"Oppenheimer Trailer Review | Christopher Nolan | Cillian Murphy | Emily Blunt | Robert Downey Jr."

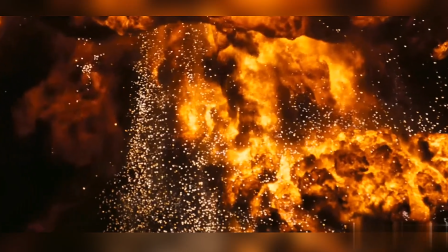After seeing this trailer, I just want to say a line to start this video. Christopher Nolan is something else.
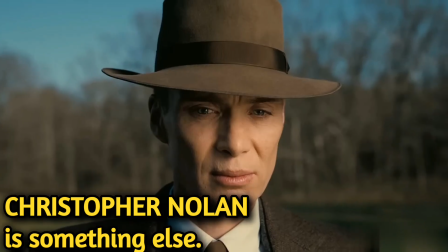So welcome to Jack of All Movies, and if you haven't subscribed to the channel yet, click the subscribe button now.
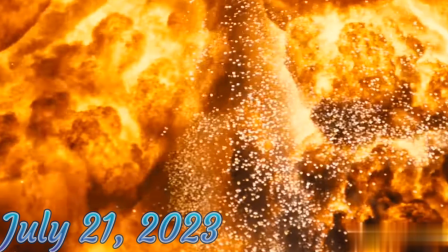Oppenheimer is scheduled to release on July 21st, 2023, along with Barbie.
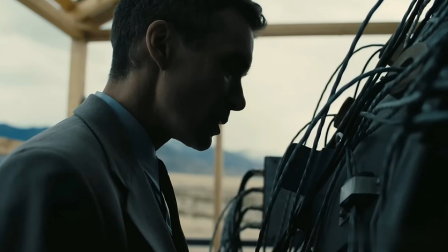And most of us know that it's gonna be a biopic of Robert Oppenheimer, who created atomic bomb.
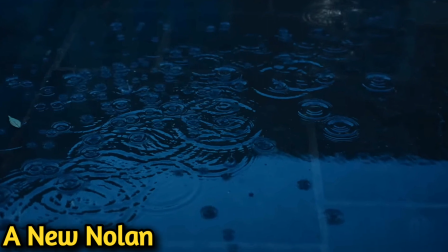Christopher Nolan is mostly known for creating mind-bending stories.
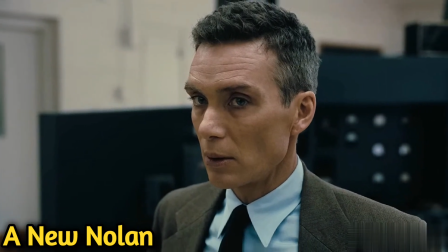But to see him make a biopic is just so exciting for me, because it just gives us a totally new style of storytelling from Christopher Nolan.
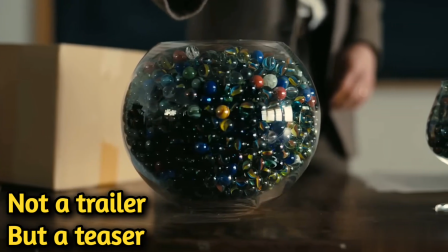The trailer feels like a teaser, which is actually a good strategy as we are 7 months away from the film.
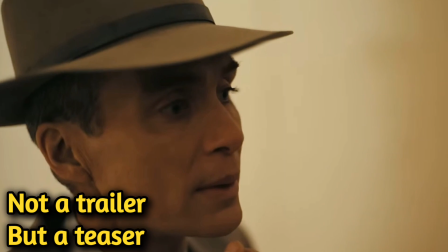And if you have noticed one thing, then you might agree with me. Doesn't it feel like the first teaser of Interstellar?
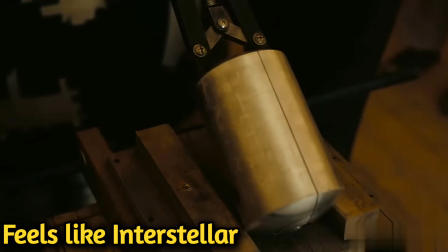We have no dialogues, just a voiceover and a great background music complementing the visuals.
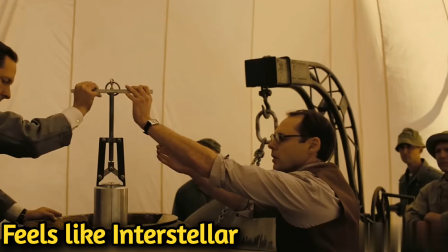If you listen to the words in the trailer of Interstellar, it feels like motivational,
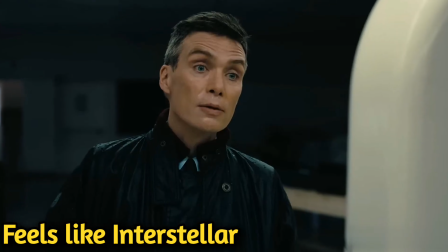inspirational, something that can push our boundaries to reach for the higher goals.
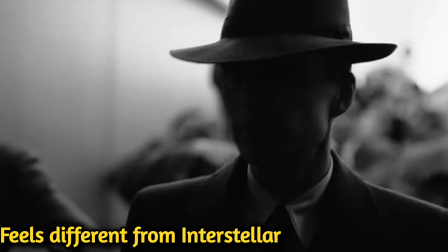But that's how Oppenheimer feels totally opposite to Interstellar.
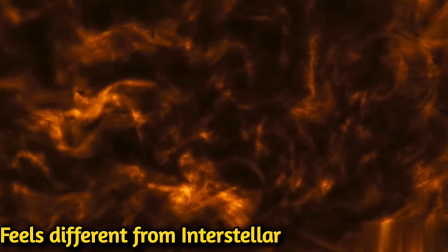Because in here also, they are going to go for something revolutionary, but in reality, that revolutionary thing is horrifying.
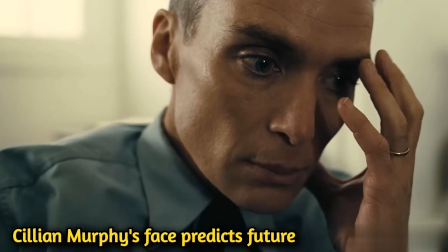I mean, just look at Cillian Murphy's face. Does he look happy and cheerful?
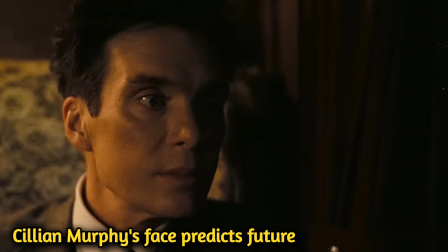No. He looks like he's going to do something that's gonna haunt him for life.
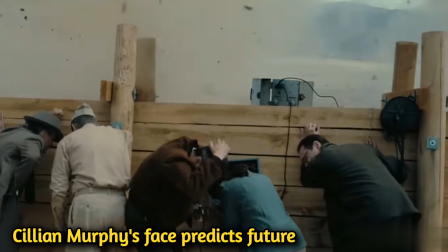His face is the perfect depiction of future that he is able to predict. A future that is going to take a lot of lives, cause chaos and destruction.
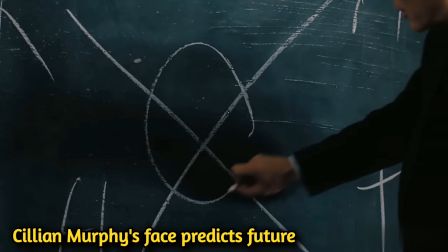So even though they are creating something revolutionary, Oppenheimer knows it should not be created.
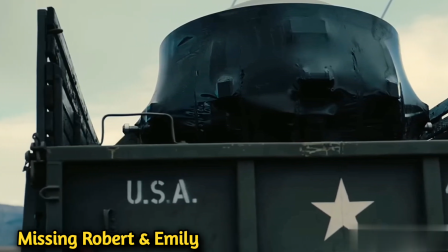We know Oppenheimer is star-studded, so I wish we could have seen a glimpse of Robert Downey Jr. and Emily Blunt.
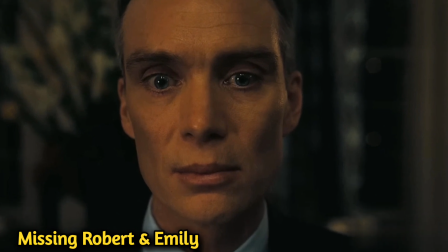But still, a teaser doesn't give us much, so no such complaints.
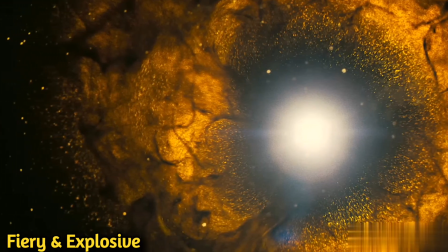If you have noticed that we get constant shots of explosions and fire in between throughout the trailer,
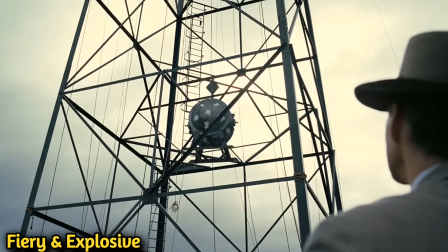which again perfectly captures the vibes of this trailer. I mean, this is Christopher Nolan we are talking about.
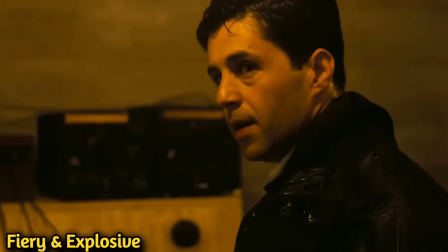He knows how to give a perfect trailer. I still rewatch the trailers of Interstellar and Tenet.
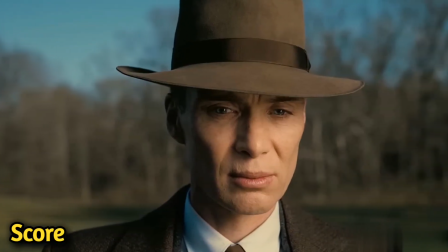Christopher Nolan, apart from giving mind-blowing stories, is also fond of one more thing.
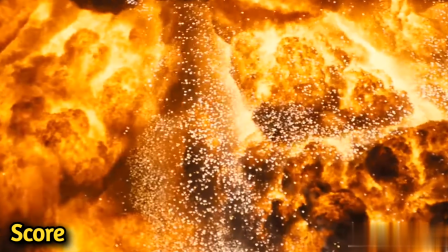That is the sound. You must have heard the sound of this trailer. It feels so strong.
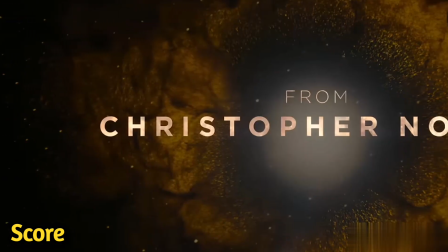When the trailer writes from Christopher Nolan, I literally got goosebumps,
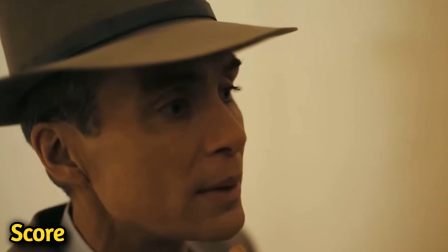because I'm a huge fan of his work, and the music intensified at that exact moment, if you have noticed it.
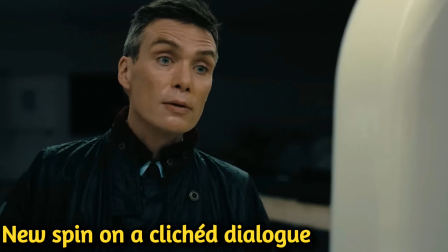People fear what they don't understand. I've heard that cliche dialogues many times.
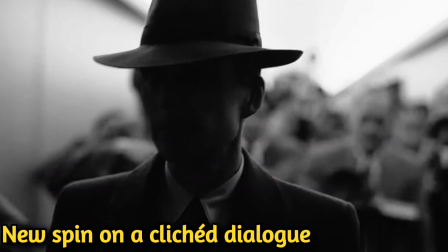You must have heard it too. And I like how they gave a totally different spin on that dialogue by giving us a totally different meaning and perspective.
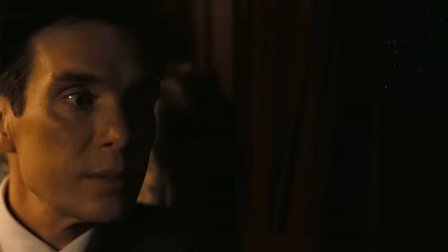So overall, this 2-minute trailer is exactly what I expected from Christopher Nolan.
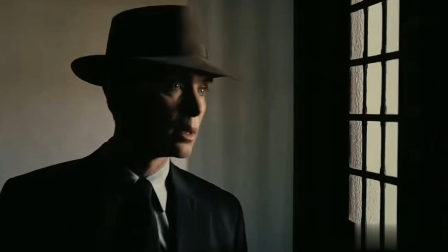And he delivers on it. So what do you think about the trailer of Oppenheimer? Are you going to watch it on July 21?
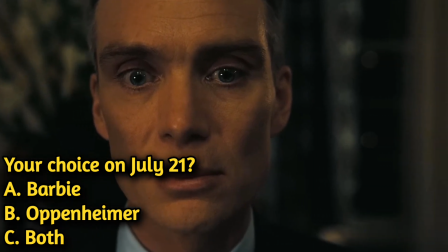Are you going to watch Barbie on July 21? Or are you going to watch both the films on July 21?
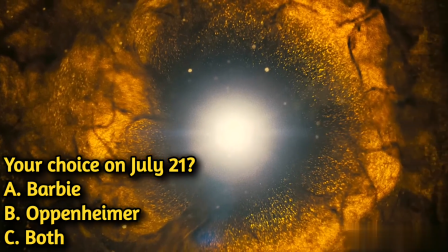Comment below, subscribe for more, and thanks for watching.